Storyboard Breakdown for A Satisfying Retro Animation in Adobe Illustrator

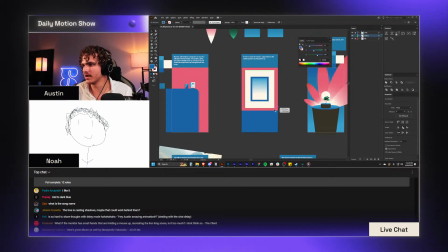Maybe a little bit smaller than this. No, actually, you know what? I kind of like it being like that big in the frame.
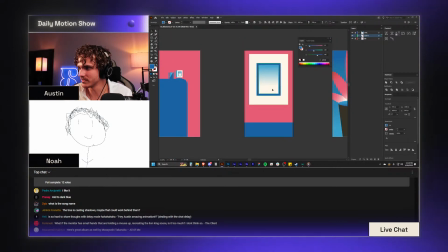Maybe I just want to give it a little bit more like headroom, so it's like this instead.
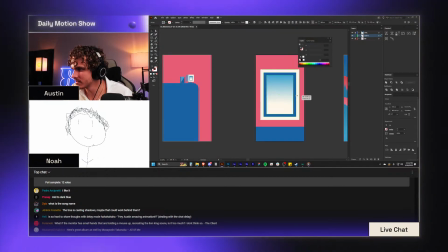And then when we get in here, maybe this expands, so it gets to be like way more of the actual screen that's filled in.
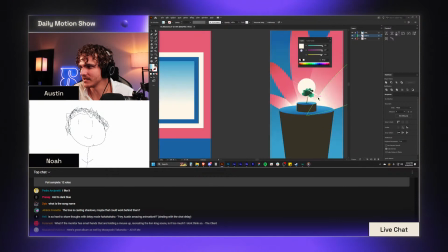And then I want to introduce another
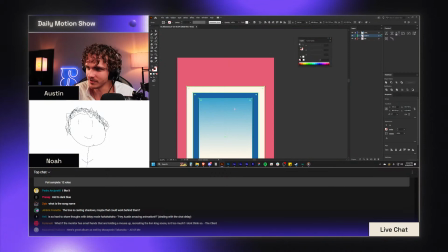sparkle or something in here, because, you know, also the song is called Sparkle, so why not?
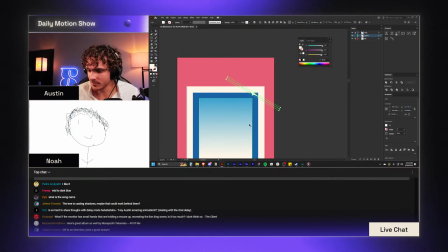Jeremy says, off to an interview. Have a good stream. Oh, good luck with your interview. Have a fun time.
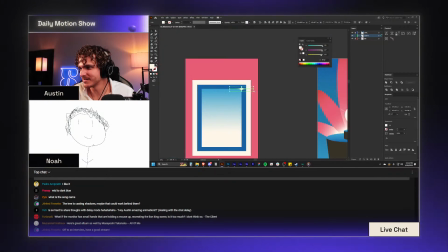Oh, that's cool looking. Love that. Love that.
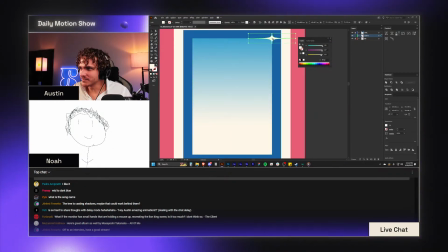Maybe we get like a really small one down at the bottom here.
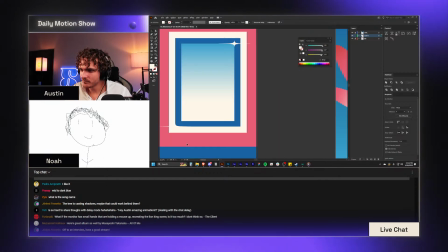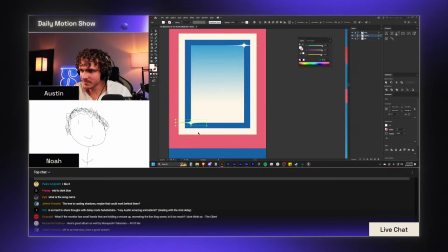I hate when my Illustrator does this crap. It just randomly stops showing things.
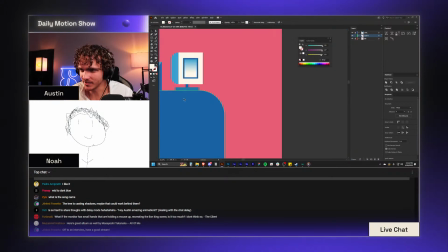All right, it's kind of looking like a painting now. We got to fix that by having these guys back in there.
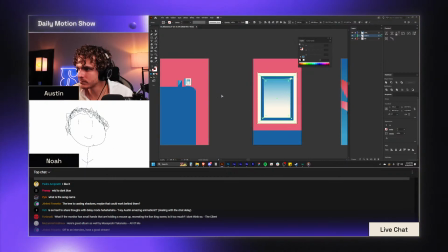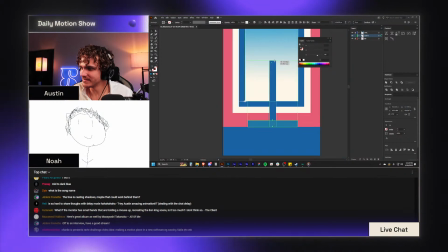This is not going to be that small. Let's do like this, so all of these bars are about even.
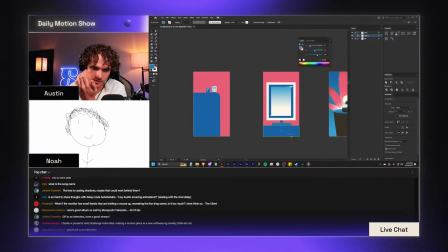Charlie says, Charlie W presents Revi Challenge video idea, making a motion piece in a new software.
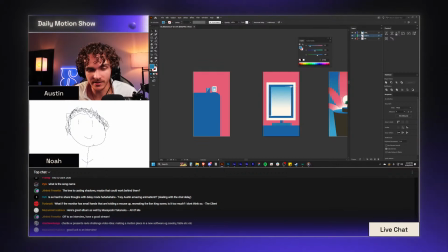Ooh, Cavalry Fable, etc., etc. You know what? I'm going to go ahead and add that to our Discord ideas list right now.
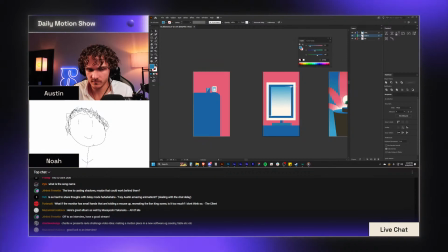Video Revi Team Design Challenge in a software other than AE.
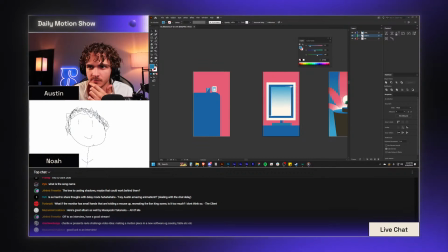All right, there it is. Your wish is my command. It's happening at some point. We'll get to it on the list.
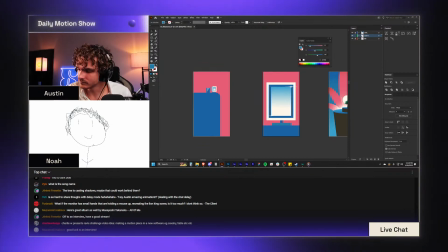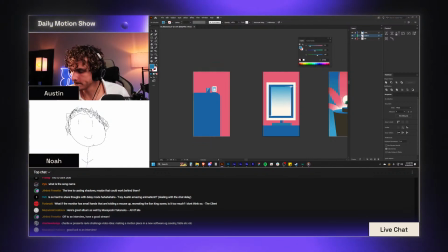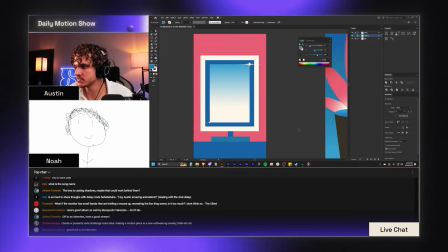All right, there it is. What does the actual screen look like while we're having this happen?
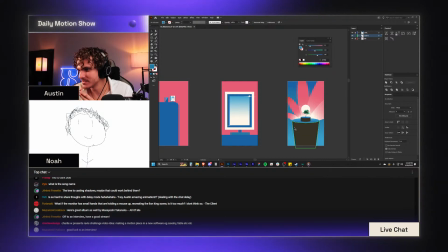What would be on it, you know? Is there like code that we can run or something?
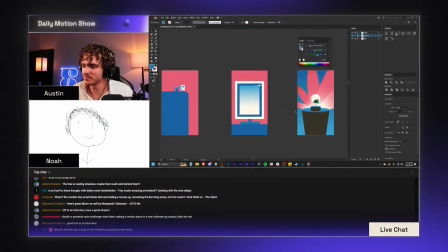Some sort of like boot up sequence that then lets us like zoom into the center? I don't know. Because originally my plan was going to be that you have this monitor,
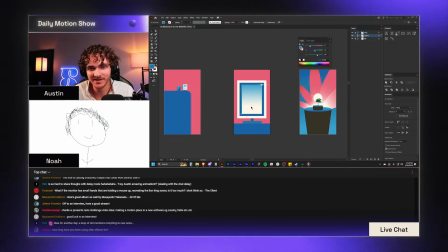it's just sitting there, and it's not until here that it actually lights up. But I don't quite think we're going to be able to get away with doing that.
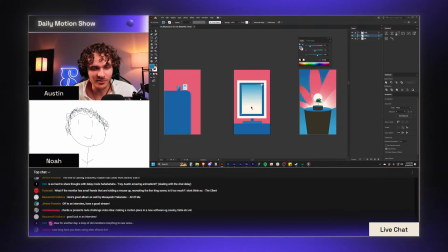Getty says, idea for another day, a loop of old monitors morphing to new ones. That could be fun. Jaxua says, how long have you been using After Effects for? I guess it's 2023 now, so like 4.5 years-ish, something like that.
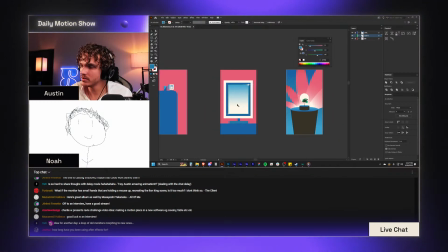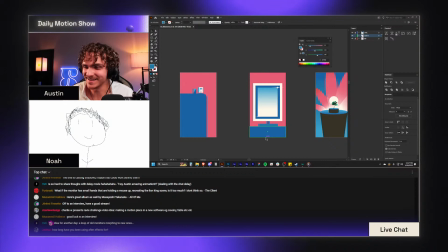Dang, these are some cool looking frames, man. They're so swaggy.
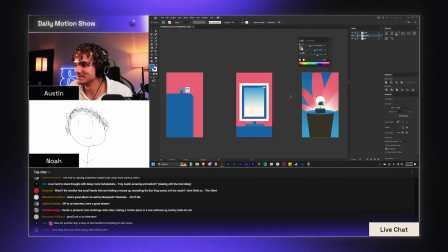I don't know, like that's just how it feels. Okay, what needs to be on this screen?
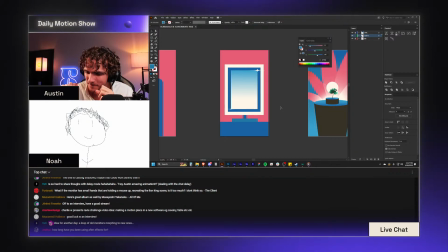What would make sense? It's like super bright. It's lit up. How is it like? How are we getting into it to be able to like do a clean cut to this thing?
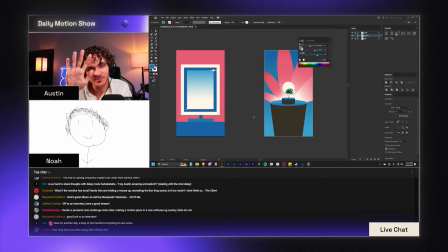Maybe it's just like we go in and there's this like exposure flash that kind of slowly reduces or something instead.
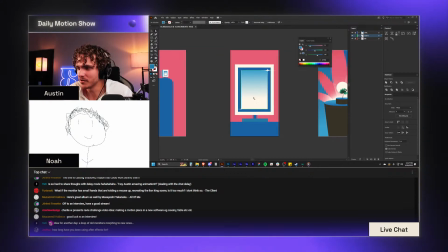Because it's just like so bright and keeps getting brighter and brighter. That could work nicely.